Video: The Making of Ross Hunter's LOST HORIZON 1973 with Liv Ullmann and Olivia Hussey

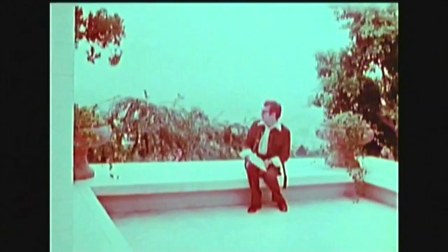[0:04]
one of the film industry's most successful and dedicated producers is Ross Hunter.
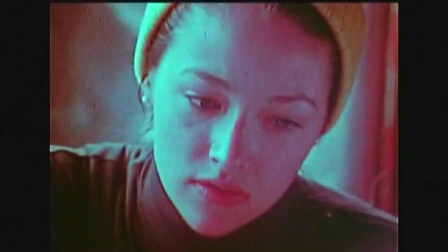[0:11]
The devotion with which he has produced 45 films in the past two decades is reflected in such big box office winners as Pillow Talk,
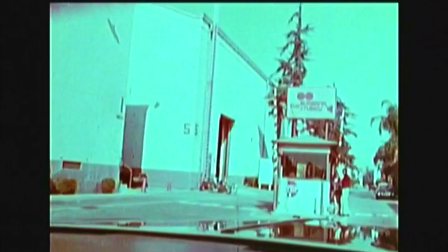[0:20]
Thoroughly Modern Millie, and Airport.
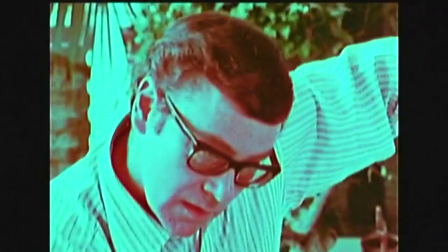[0:23]
Now, with associate producer Jock Mapes, he's embarking on a project that requires the ultimate in vision and inspired planning.
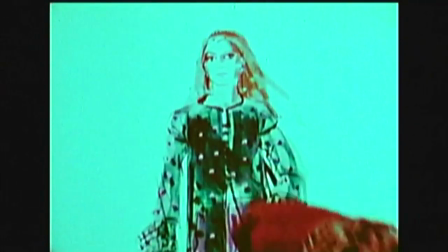[0:33]
His care in blending the combined talents of specialists in camera, set design, music,
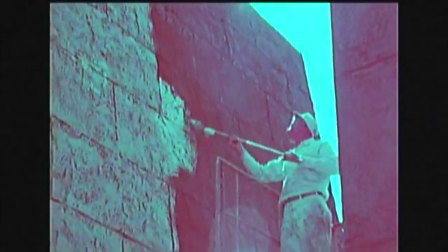[0:39]
costumes, and the thousand supporting crafts that make up a film company is the catalyst that sparks all his productions.
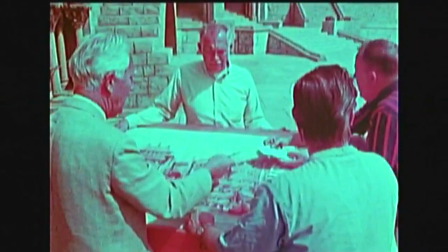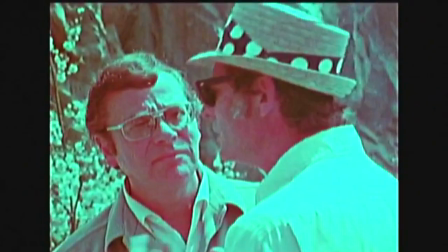[0:51]
Hunter is assembling an international cast, led by Peter Finch and Liv Ullmann.
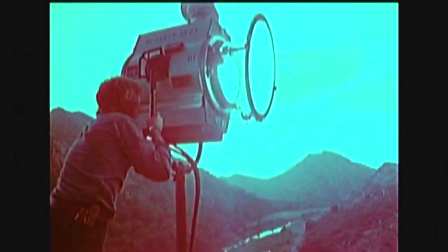[0:57]
And he's coordinating all these creative efforts for a film that is a challenge to a man of his capabilities.
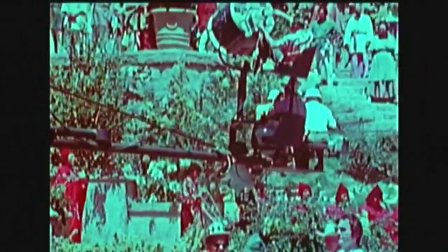[1:04]
Recreating Shangri-La and producing the musical drama Lost Horizon.
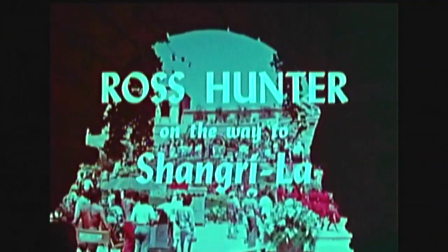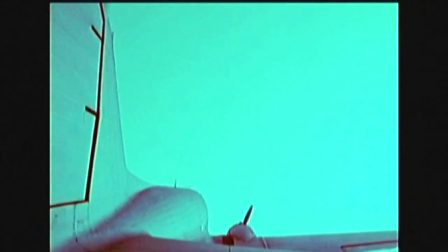[1:17]
The scope of the production is extraordinary and necessary for the producer to unfold all the drama in the James Hilton story.
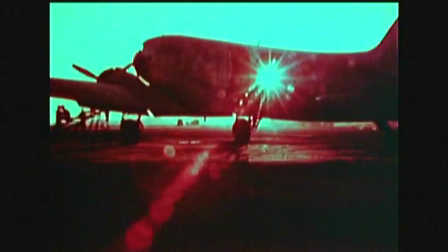[1:26]
Events and characters must ring true, and the selection of actors to fill the roles and play out the episodes is a critical part of the project.
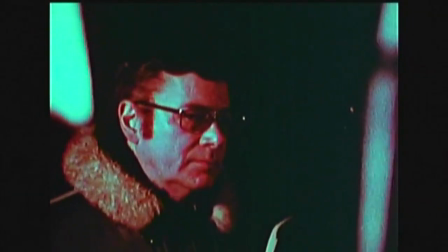[1:35]
For the opening sequences of the picture, Hunter assembles Peter Finch,
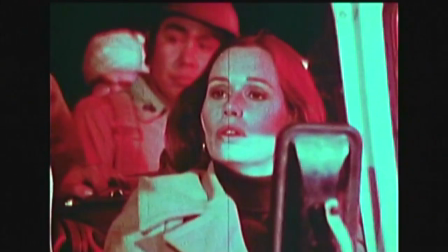[1:43]
Sally Kellerman, George Kennedy,
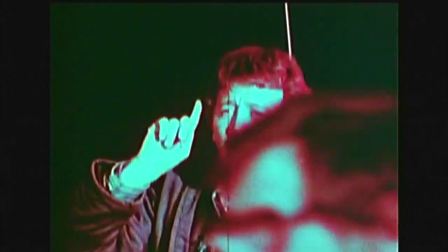[1:49]
Michael York, and Bobby Van to work under the direction of Charles Jarrett.
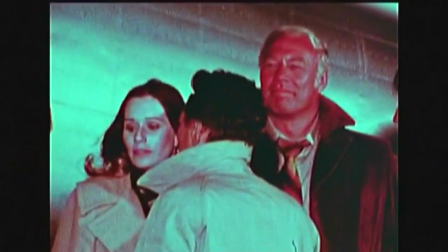[1:57]
Later, at other locations, they'll be joined by Liv Ullmann, Olivia Hussey, James Shagita, Charles Boyer, and John Gielgud.
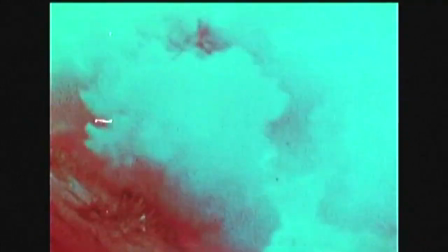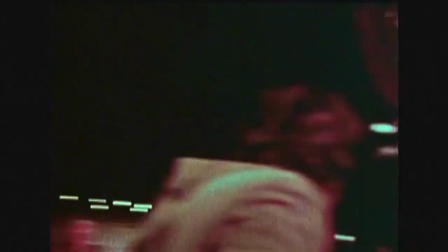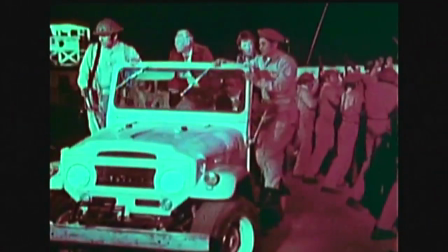[2:19]
At the outset of the film, Peter Finch leads a small group out of the dangers of an Asian revolution.
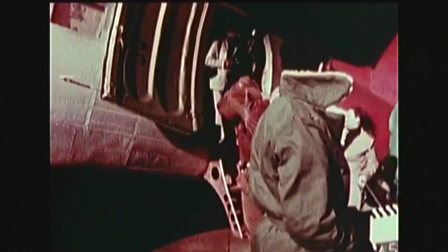[2:25]
Their journey to an unknown destination begins here.
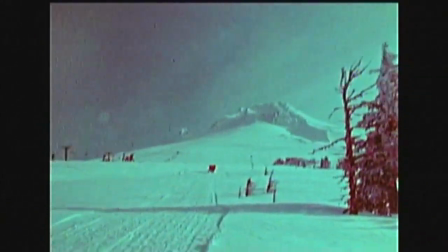[2:36]
Ross Hunter insists on doing as much as possible of his stories in real location.
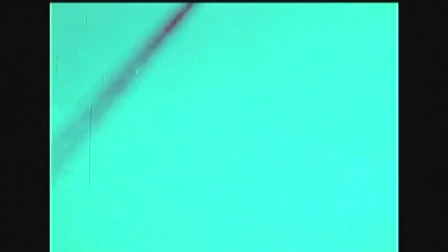[2:42]
The company filmed in the 105-degree heat of Tucson, Arizona, and immediately thereafter,
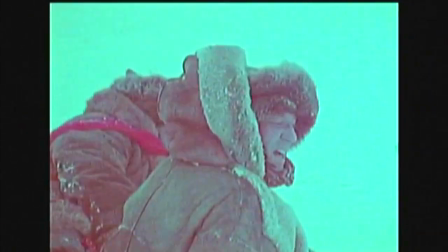[2:49]
atop Mount Hood in Oregon, 12,000 feet high, 30 degrees below zero.
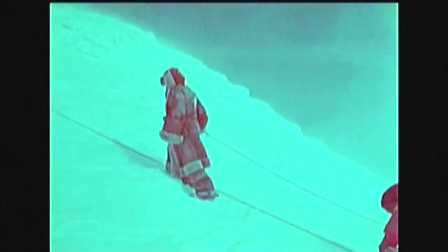[2:56]
It is a logistic challenge filled with handicaps and hardship, but they have to get the reality they've come for.
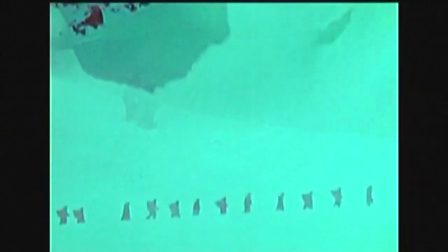[3:02]
To illustrate the long and dangerous trek the band of hijacked survivors face as they make their way towards Shangri-La.
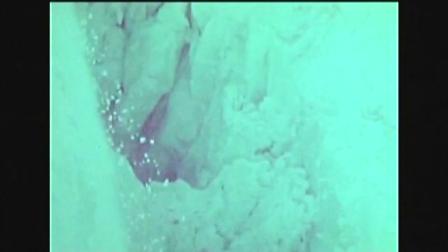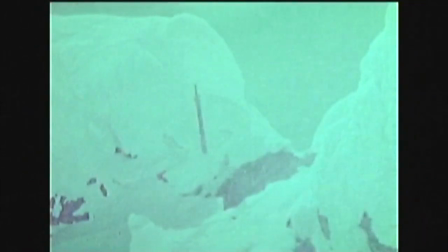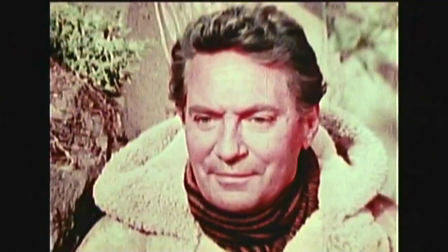[3:22]
Shangri-La. Long before Peter Finch gazes upon this paradise for the first time,
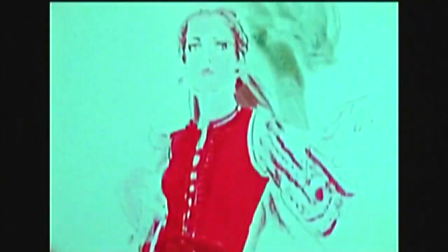[3:27]
Hunter entrusted a talented group of professionals with the uncommon responsibility of creating the world of Shangri-La.
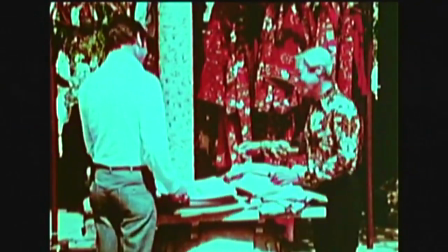[3:35]
Designer Jean-Louis is assigned the task of fashioning a look for the people of Shangri-La,
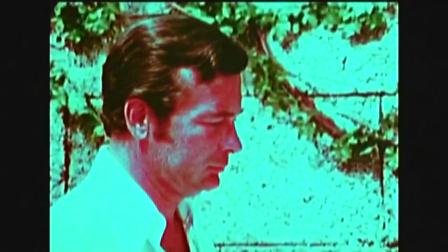[3:40]
dressing the actors in colorful costumes that reflect a feeling of peace, tranquility, and practicality.
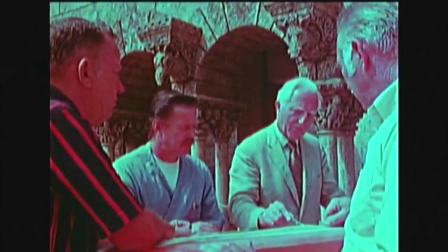[3:47]
He focuses on tones that will complement the overall color scheme Preston Ames designs for the Shangri-La sets.
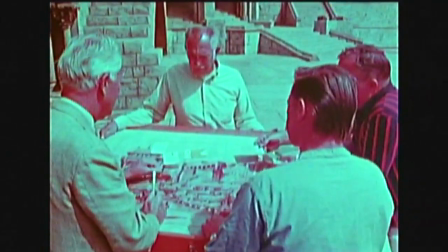[3:55]
Ames, working under the supervision of Jacques Mapes, envisions the perfect place, a Shangri-La to satisfy the dreams of everyone.